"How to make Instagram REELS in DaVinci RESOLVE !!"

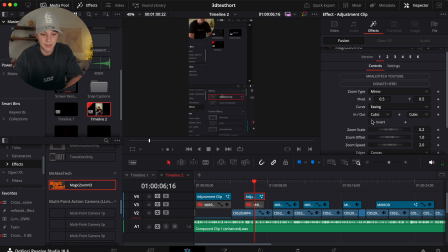(4:14)
So what I wanna do is I'm gonna come to the effects again, come to the zoom scale and zoom in a little bit. Now this is the game changer. Under this drop down arrow, you're gonna drop down, you're gonna come to fusion overlay. You're gonna get this little X. You're gonna hold over it until you get a white X. Now you're gonna drag that to exactly where you want it.
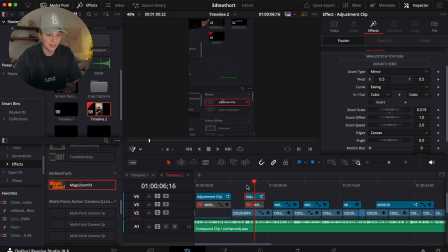(4:32)
Okay, this is key. So now, instead of it being there, now it could be all the way down here. Okay, so now we have a zoom that zooms in to our effects, right? And then it zooms right back out.
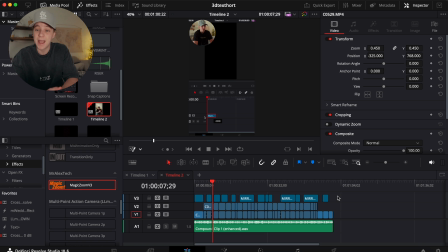(4:44)
Then once you're done putting all your zooms in, playing around with Magic Zoom, now you should have all your zooms in your timeline.
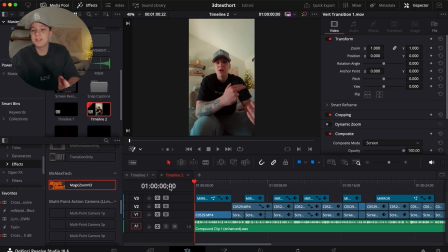(4:50)
Now we're gonna get into the visual side effects of things. So as you can see here, I'm talking about a 3D logo animation. So they need to see what they're gonna be learning before they even wanna watch my video, right? So right as I say, create this 3D, that's where I'm gonna place my B-roll.
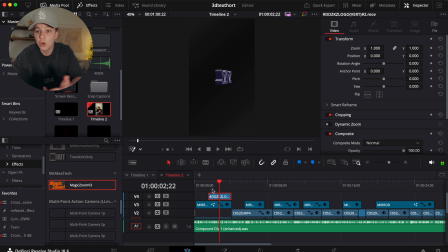(5:03)
As you can see here, logo. Now I have the 3D logo rotation, and I just have it to where my clip, my next clip starts. So now I'm gonna just spice it up a little bit and add some transitions. A transition I use very frequently in DaVinci Resolve is actually in DaVinci Resolve.
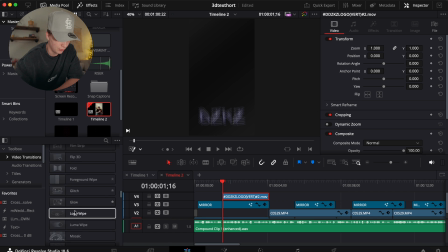(5:19)
So we're gonna come over to the video transitions, and it's literally so easy. It's called a brightness flash.
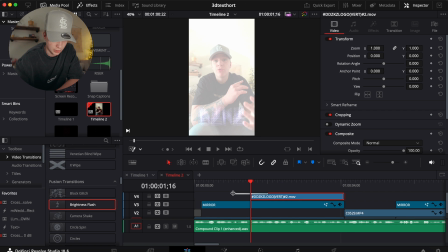(5:24)
So we're just gonna drag this over our clip. We don't want it too much, so we're just gonna drag it down to make it look realistic, and then next thing you know, this is what it looks like. Create a 3D look. So you're probably like, what? That doesn't look good. With a simple sound effect, you're able to create something crazy.
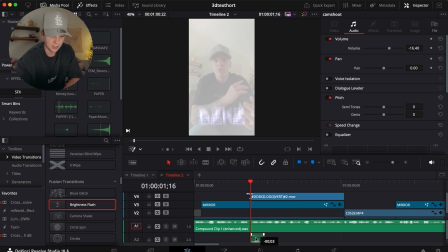(5:39)
So I have my sound effect pack right here. I'm gonna drag this in, and then this is now this is what it sounds like with just one sound effect.
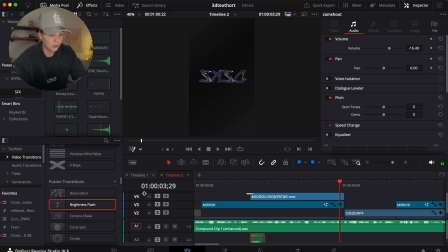(5:45) You can create a 3D logo.
Crazy. Sounds amazing. So since I'm not crazy into too much effects, I'm just gonna do the same exact thing. You could always change it up yourself, but I'm literally just gonna do the same thing and always hold option and just drag this back out.
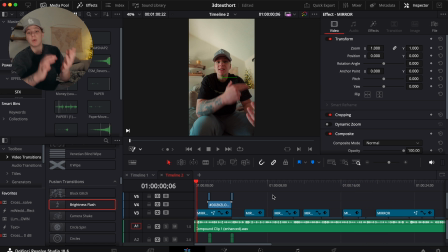(5:59) After you open a new project. Boom, just like that.
And then also another option you guys can do is always a film burn. This is a film burn pack that I have. His name is Creative Ryan. He's absolutely insane.
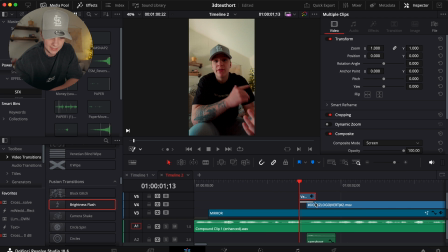(6:09)
This is another option you could do. So say you didn't like the camera flash, you always do a film burn. So now that you see here, we have this exactly film burn.
How you can create a 3D logo rotation flip in DaVinci Resolve.
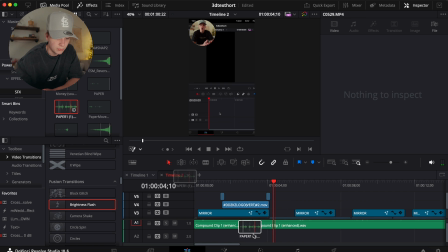(6:20)
So if I have those film burns, I'm not using these sound effects. What I'm gonna use is this from my essential sound effect pack, and then this cam snap. Now it'll sound something like this. You can create a 3D logo And then literally highlight that and copy it on over here.
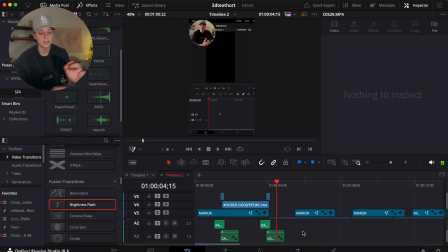(6:34) Rotation flip in DaVinci Resolve. After you open it. Boom, just like that.
So in the middle of my video, obviously it's just the tutorial. I'm gonna do some things later on in the video to help the video stay active.
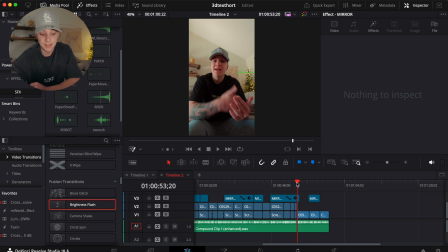(6:45)
But essentially I'm just gonna come to the end here and kind of do, as my CTA, I'm gonna make it more interesting that they're gonna stay and watch my CTA. So I gotta keep them engaged at the end. So we're gonna ice it up a little bit at the end. I'm gonna show you guys my workflow. So right here, I'm saying there's a full in-depth tutorial on my YouTube right now.
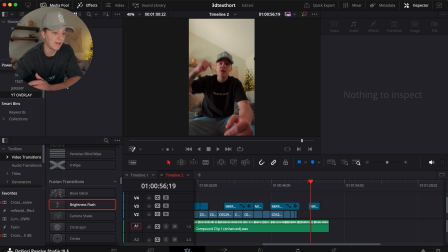(7:01)
So essentially what I'm gonna do is I'm gonna come over here to my effects, and a lot of these things are pre-built effects.
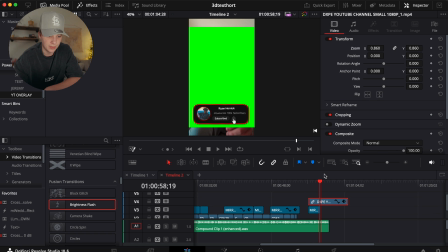(7:08)
So I have this YouTube overlay. So essentially I'm just gonna turn the size down so you guys can see it as a YouTube short.
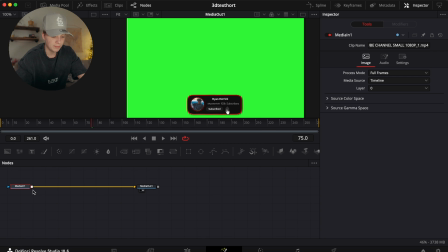(7:15)
And then we're gonna come into the fusion under the media one, hit shift space and get a delta keyer.
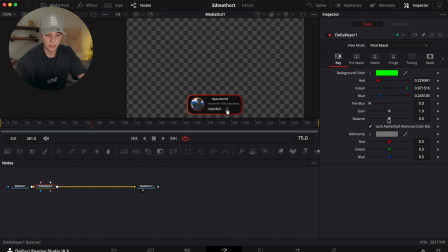(7:20)
We're gonna key out the green and then turn up this balance so that we don't have any green edges.
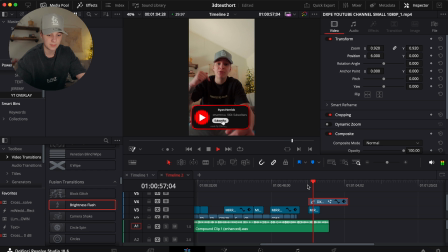(7:25)
And then now we have something like this. So as you can see, it comes out a little bit right there. And we don't want it, so we're just gonna drag this down to where it hits the bottom, just like that.
Full in-depth tutorial on my YouTube right now with 3D, and I'll personally send it to you.
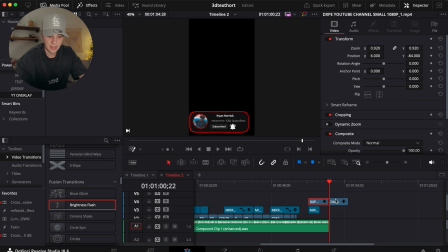(7:39)
So the end's there, so I don't have to worry about any of that, so we're just gonna end it there. So I say comment the word 3D.
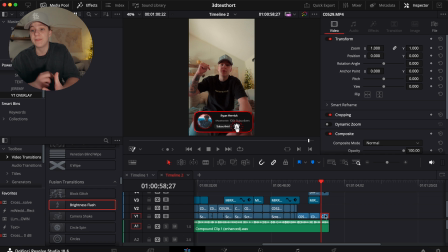(7:45)
I kinda wanna put that text in bold so that they can clear as day see that that's what they need to comment. So what I'm gonna essentially do here is I'm gonna duplicate my video. By doing that, I'm just gonna hold option and scroll up. So now I'm gonna pull this up to the top of our timeline right here. And essentially what I'm gonna do is I'm gonna make sure I'm hovering over this, and we're gonna go into the color tab.
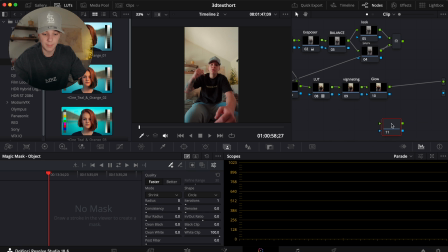(8:04)
So here, I'm gonna simply add another node. I'm gonna add a corrector, and we're gonna add it to this right here. This is my whole color grade for my video. So ignore that, but you will need to add a new node because it will mess up any other color grade that you did. Now we're gonna come over to Magic Mask right here. If you don't know what that is, you need the studio version for that.